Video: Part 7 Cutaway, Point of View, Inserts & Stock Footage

Now I'm gonna be discussing three types of shots that we use in editing to further enhance our story. And I'm talking about insert shots, cutaways, and POVs. Sometimes they can be used interchangeably, those terms, but as I'm gonna show you there there is a bit of a difference. So let's take a look once again at our short film Overtime. Let's start off with the cutaway. Really that's what it is. We're cutting away from say an environment, a certain you know a certain scene, maybe cut it to a different scene, but we're cutting away from a certain space to another one to say you know move forward in time if we want to. You know we want to say compare say a certain emotion or a certain feeling. It can be used in many different ways, but what we're doing is we're cutting away from the main action to another shot, right, that tells us a story. So let's take a look now at how we use a cutaway in this scene from Overtime.
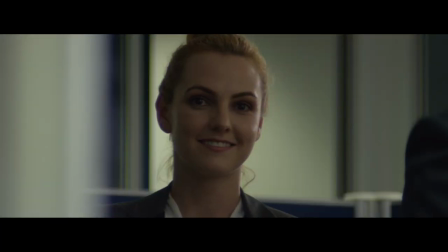I need those reports on my desk by Monday. I keep telling you. Oh, the Chinese guy. No. Awesome, dude.
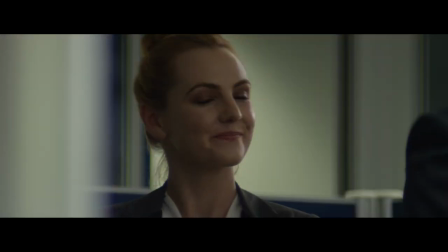Great actor.
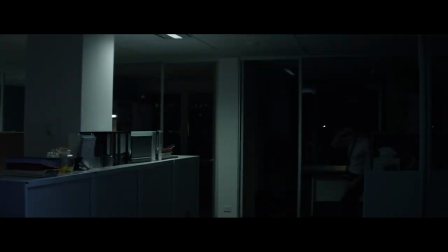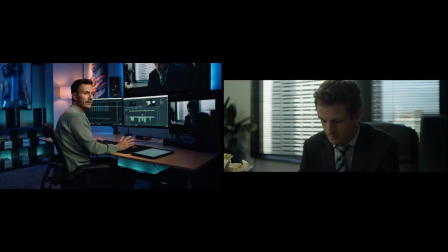We are sitting with our hero here, Ralph, at the office. He has to do some work. He's being asked now to work overtime. And then we cut to the next scene, which is at night.
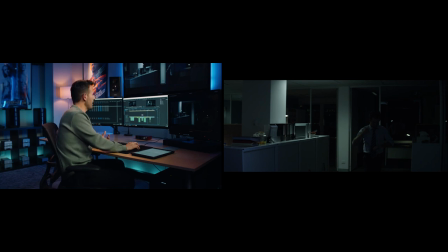He's trying to rush out. And so I'm looking for some type of cutaway or something to help us with this transition from, say, day to night. So as I'm looking through my footage, I realize that I have this time-lapse shot of the city going from day to night that I'm going to cut away to and then come back then to the office. and by that time you know it's nighttime and we were able to achieve that transition
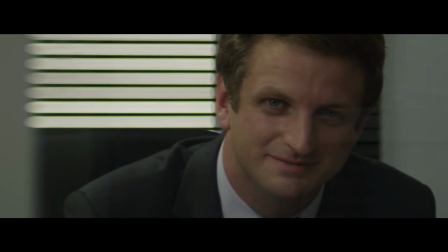so just gonna cut that in so as you can see there i chose to use a cutaway to help out with this transition going from
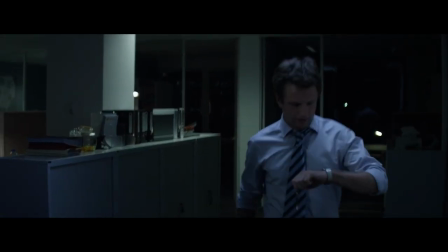in this case day to night and and to also show that uh you know ralph here completed his work and is now uh time to go home now we're gonna jump to the insert uh it's almost call it a cutaway, but I'm going to show you the difference with what it is with the insert shot. Again, continuing with the scene of Ralph and Simon talking at the office, just a really small clip or section here from that scene.
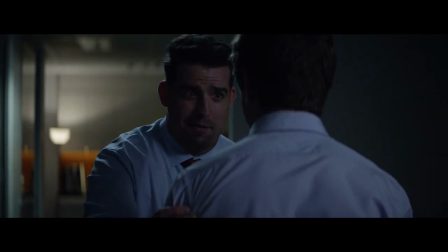I'm just going to play it back and have some fun, all right?
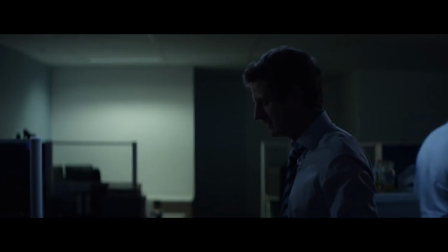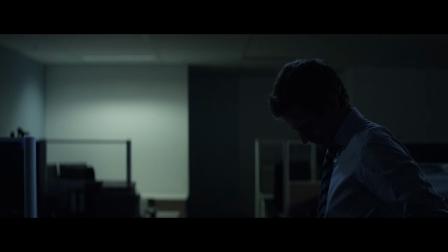Ralph looks back at Simon, then he looks down at something, right? So he looks down at something, but we're not seeing that here, right? So we need to now cut to an insert a shot of whatever it is that he's looking at.
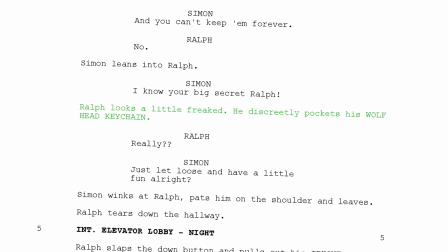So we look back at our script, it reads, Ralph looks a little freaked. He discreetly pockets his wolf head keychain. Now this wolf head keychain, we see it throughout the film. It shows up quite a lot, so it's important to our story, and so we want to make sure that we see it. Now in this case we don't see it here we're gonna actually insert that specific shot of the keychain. So going through our footage it's great to know that production captured this insert shot, this close-up of Ralph's keychain and now we're gonna actually insert it into our timeline so we know what Ralph is looking at and what dictates that insert shot is Ralph actually looking down,
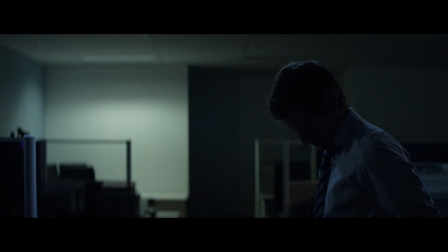right? We're following his eye line. We know that he's looking at something, right? At this point.
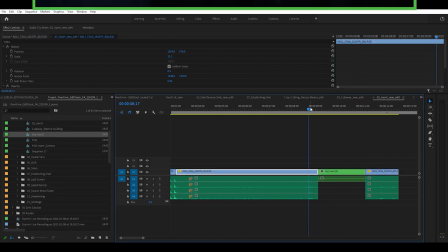So, because we're going to cut to that and we're going to realize that's what he's looking at. All right, so let's watch it back and see how this insert shot helped our story.
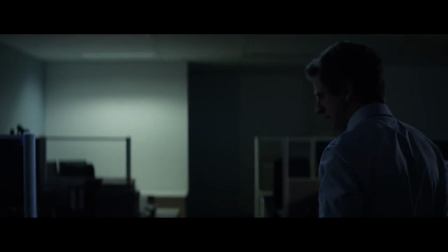So there you go. By having this insert shot, now we know what Ralph is looking at. And in this case, this keychain is very important to our story.